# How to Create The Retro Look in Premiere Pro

Hey, I'm Ali Saunders, and in today's video tutorial brought to you by Storyblocks, I'm going to show you how to give your footage a retro look in Premiere Pro with influence from the 70s all the way up to the early 2000s.
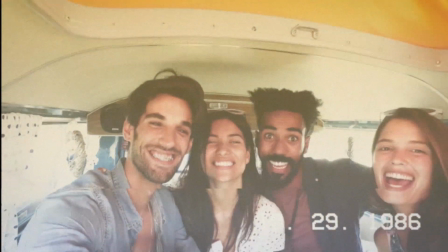15s
You can bring a nostalgic feeling to your videos by creating the retro look, and this is a look that we're seeing become more and more popular. We're going to be customizing several different effects to achieve this look, so let's hop into Premiere Pro and get started.
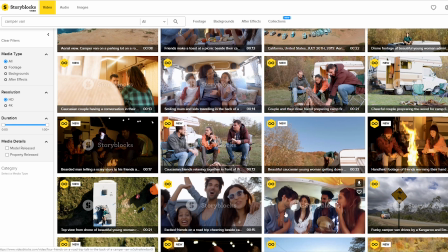30s
I found the stock footage clip that I'm using in this tutorial on Storyblocks.com.
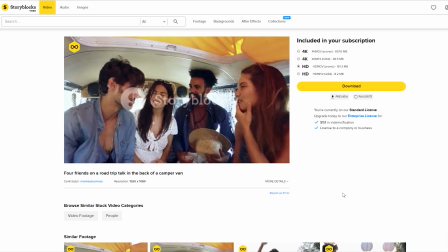35s
They make it really easy to find video clips for all your editing needs.
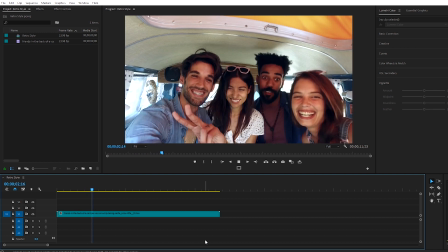39s
So we're in Premiere Pro, and we're going to be working on this clip of four friends in a camper van taking a selfie.
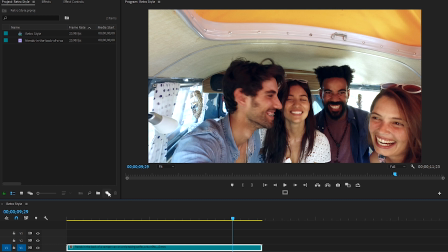46s
First, let's go up to the Project panel, click on the New Item icon, and select Adjustment Layer. Press OK, drag this adjustment layer over top of the clip,
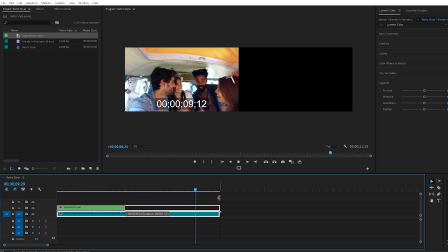56s
and we'll be applying effects to our adjustment layer rather than directly onto the clip.
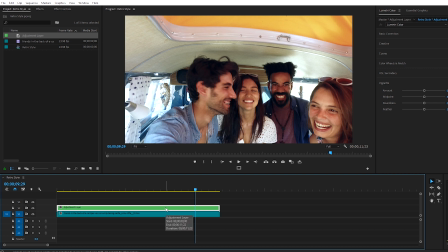62s
With our adjustment layer selected, let's open the Lumetri Color panel to adjust the color of this clip.
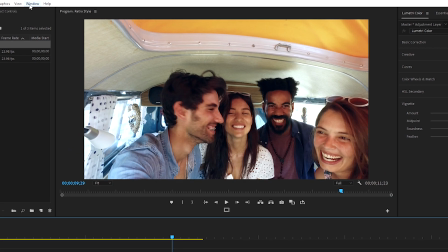68s
If you can't see the Lumetri Color panel, select Window, and you can select Lumetri Color.
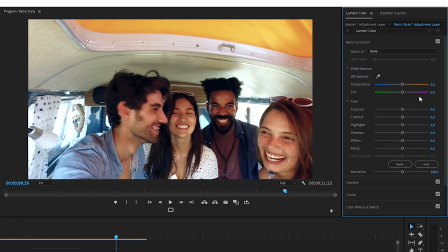75s
Let's go into Basic Correction. Older cameras didn't have the dynamic range that we're used to seeing today, so we're going to blow out the exposure of this clip a little bit by increasing it to 1.5.
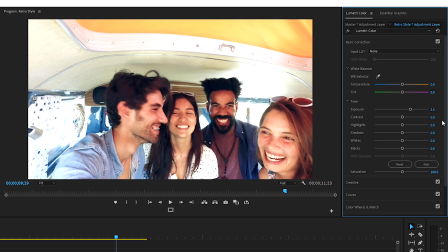87s
And older footage tends to have punchier contrast, so let's pump the contrast to 30 to darken the shadows and brighten the highlights.
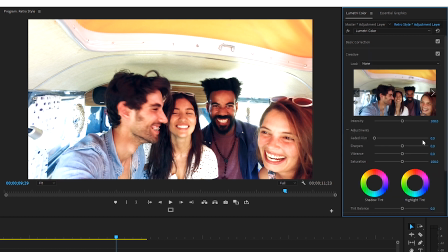97s
Adjusting Faded Film in the Creative tab also really helps create that retro look and gives it more of a dull, washed outlook.
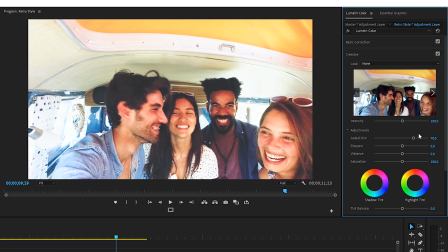104s
So we'll adjust faded film to 70. Older footage compared to HD footage isn't as sharp or as vibrant. So let's decrease sharpen to minus 50 and decrease vibrance to minus 40.
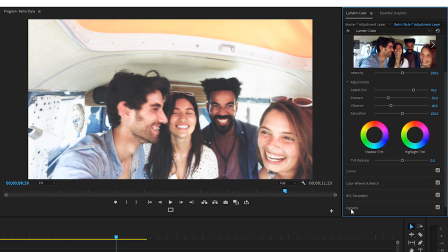118s
I'll scroll down and let's click on the vignette tab and change amount to minus
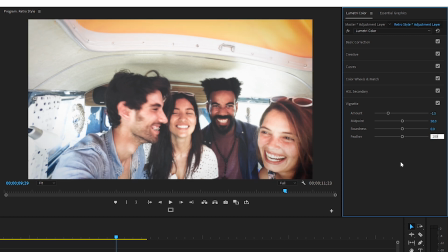124s
1.5 and feather to 100, which will darken the edges of our footage.
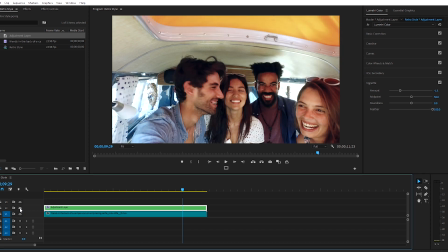130s
Okay, in the timeline, I'm gonna turn the V2 track eyeball off so we can see what the original clip looks like, and back on.
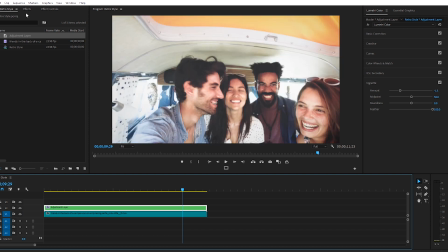139s
Okay, so this is looking really good so far. Next, let's go over to the effects window, search for noise,
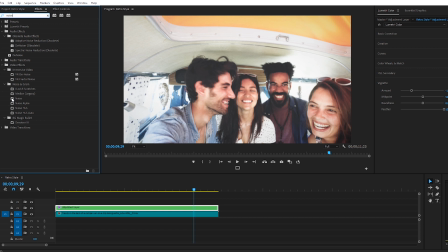147s
and in the noise and grain folder, grab the noise effect and drag it onto the adjustment layer. Let's hop over to effect controls, set the noise to 20% or to taste, depending on how much grain you'd like to add to your footage.
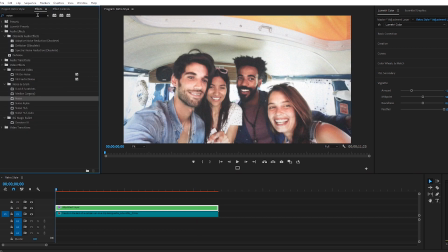161s
Let's go back over to the effects window and we're gonna recreate a warping effect that sometimes appears on VHS tapes by adding the wave warp effect. Drag that onto the adjustment layer, go back over to effect controls,
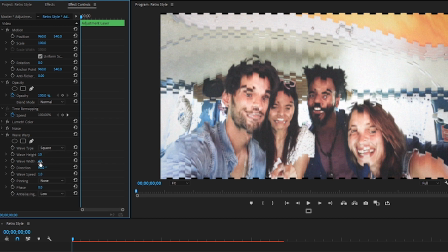175s
adjust the wave type to square, bring wave width to 1000, change the direction to 0 so that the line shows horizontally, change wave speed to minus 0.1, and so we're not seeing any of these random black edges on the sides of our clip. Change pinning to all edges.
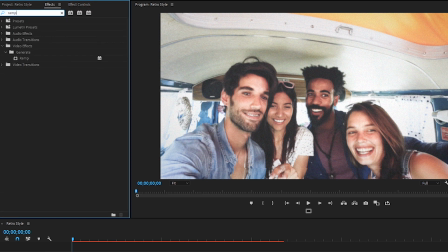196s
Awesome. Next, let's grab the ramp effect inside the effects panel window and drag it onto our adjustment layer.
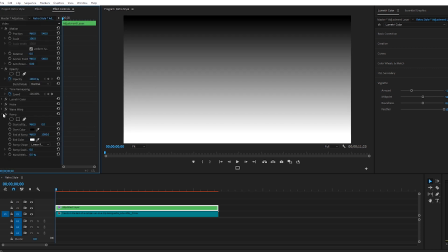202s
We're gonna add a warm orange overlay to this clip to give it a bit of that 70s vibe.
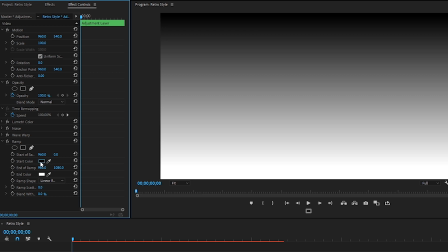208s
Click on the start color box that shows the color on the top half of the gradient, which is currently black, and let's choose an orange hue.
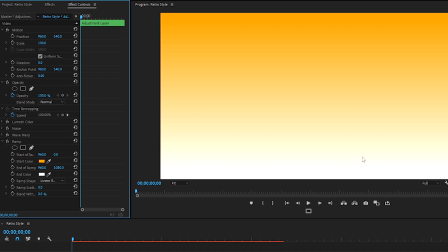217s
Okay, I'm happy with the bottom half remaining white. Next, so that we can see our footage under this gradient, let's now adjust the blend with original setting to around 80% so that we're adding a nice subtle warmth to our clip.
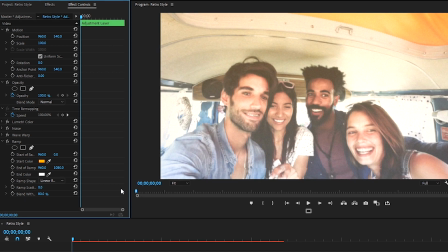232s
Another thing I like to do when I'm creating the retro look to make a clip feel like it was shot on VHS is add a date on one of the corners of my frame.
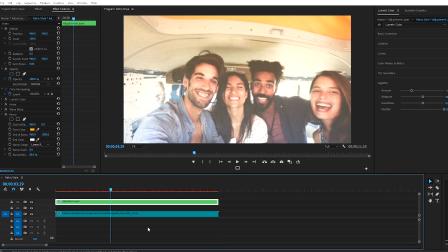241s
So let's drag the adjustment layer up because we're going to add this text layer under it.